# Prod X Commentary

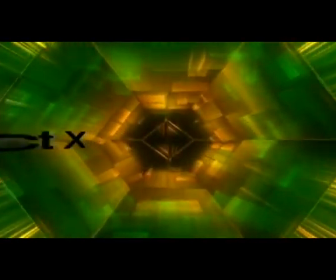0:04 Alright, testing, testing. Okay, hi, my name's Lasko Atkins.
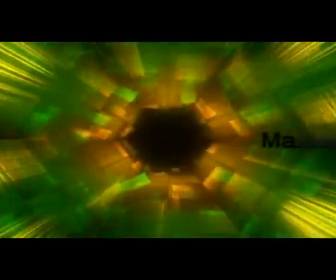0:09 I was the director, producer, DP,
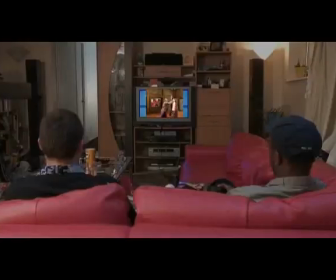0:12 and actor in Product X. Just to let you know that the original actors did not do the movie.
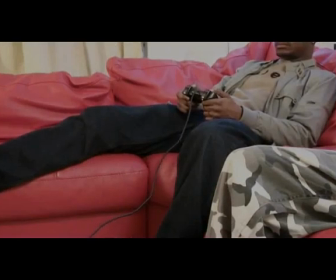0:18 They were martial artists, and they were pretty cool and badass, and I sort of based the whole film around them,
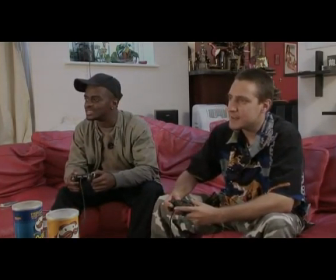0:24 but on the day, both of them didn't make it, so me and my storyboard artist had to play the guys,
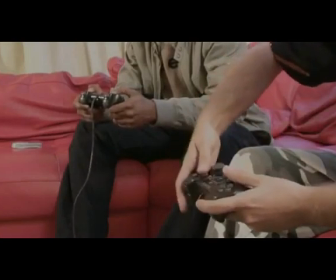0:28 which again, didn't turn out amazing, but it's at least better than scrapping the whole shoot and having nothing at all.
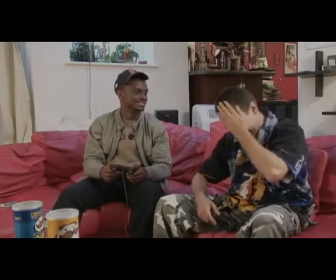0:35 So also to let you know about the music, I sort of started with the music first and then kind of came up with the idea,
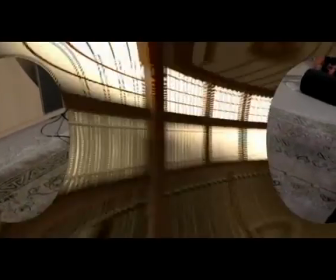0:41 because I met these guys in Cannes who actually did the soundtrack for a film that I worked on, which was quite coincidence.
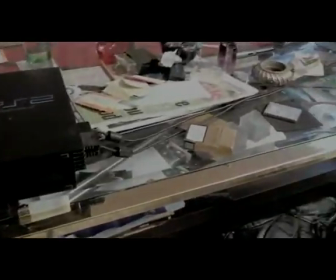0:48 And another reason to do it was the first time working with Green Screen.
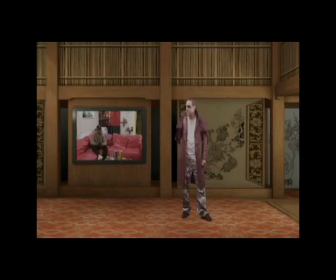0:52 It was kind of a test experience, because I never really shot with it before, so because I was lighting it,
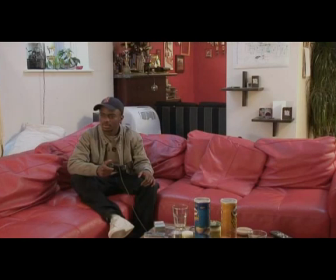0:58 learning about that and I can say on a personal note, I've exposed everything on purpose just in case,
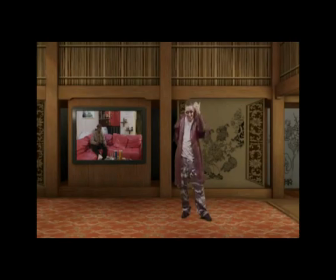1:05 you know, it actually came out a bit too
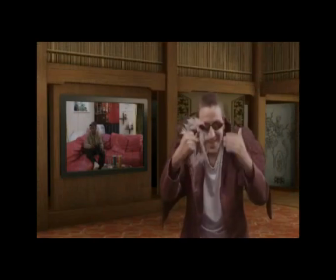1:07 overexposed so if you want you can actually turn the brightness down on your TV right now or you could watch it again if you want and change your settings.
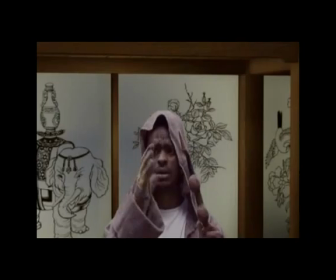1:18 The virtual set you can see there that was like the matrix and obviously using some of the internal zoom functions to really try and get some cool effects
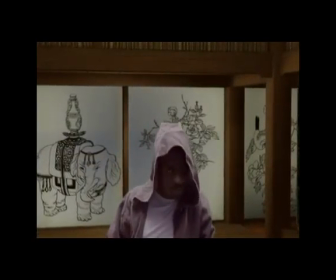1:26 and this is like what was that film called Constantine yeah so it's just like Constantine and it's basically using obviously the camera zoom and zoom
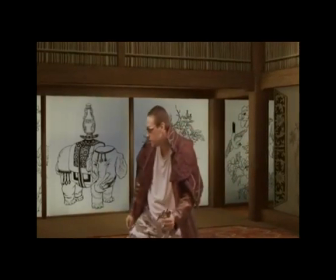1:34 within the program itself but then they just lead in and then we'll let Lasco explain about his excellent martial arts skills but that'll be
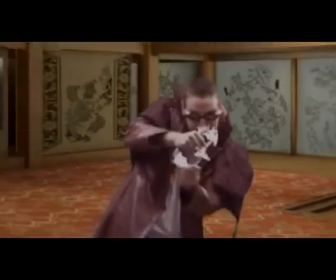1:43 on another commentary so as far the fighting is concerned here it's not as good as you could possibly imagine I'm no martial arts expert I've done a little bit
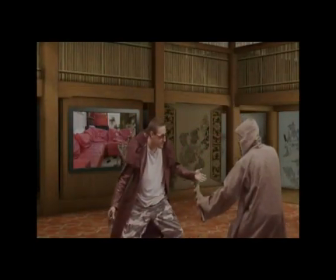1:51 movies here and there the other guy Sonny on the fact didn't do anything that's why some of our interaction looks a little bit funny so this
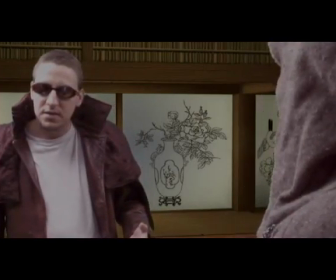1:59 movie's actually taken on like a comedic sort of feel which wasn't the original intention it was supposed to be a lot more comedy but now some people
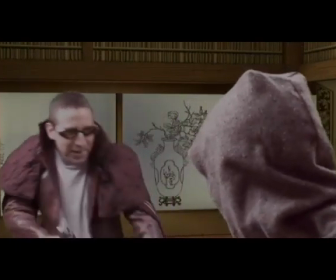2:06 watching the ending if you're still checking what's going on I think this is quite a comedic and because it sort of cuts off and
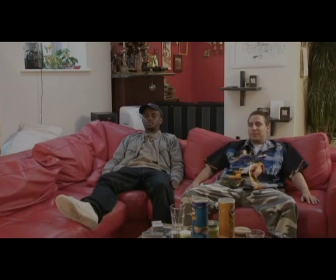2:14 I didn't really do that movies before but it's sort of a new direction I'm going with endings and you know and I think it helps a lot because you
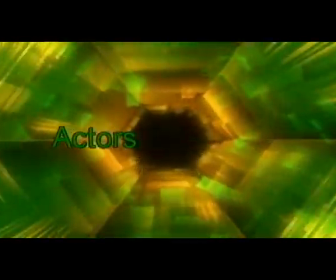2:23 get a you know really put me on the TV and yeah and as you can see that's how it is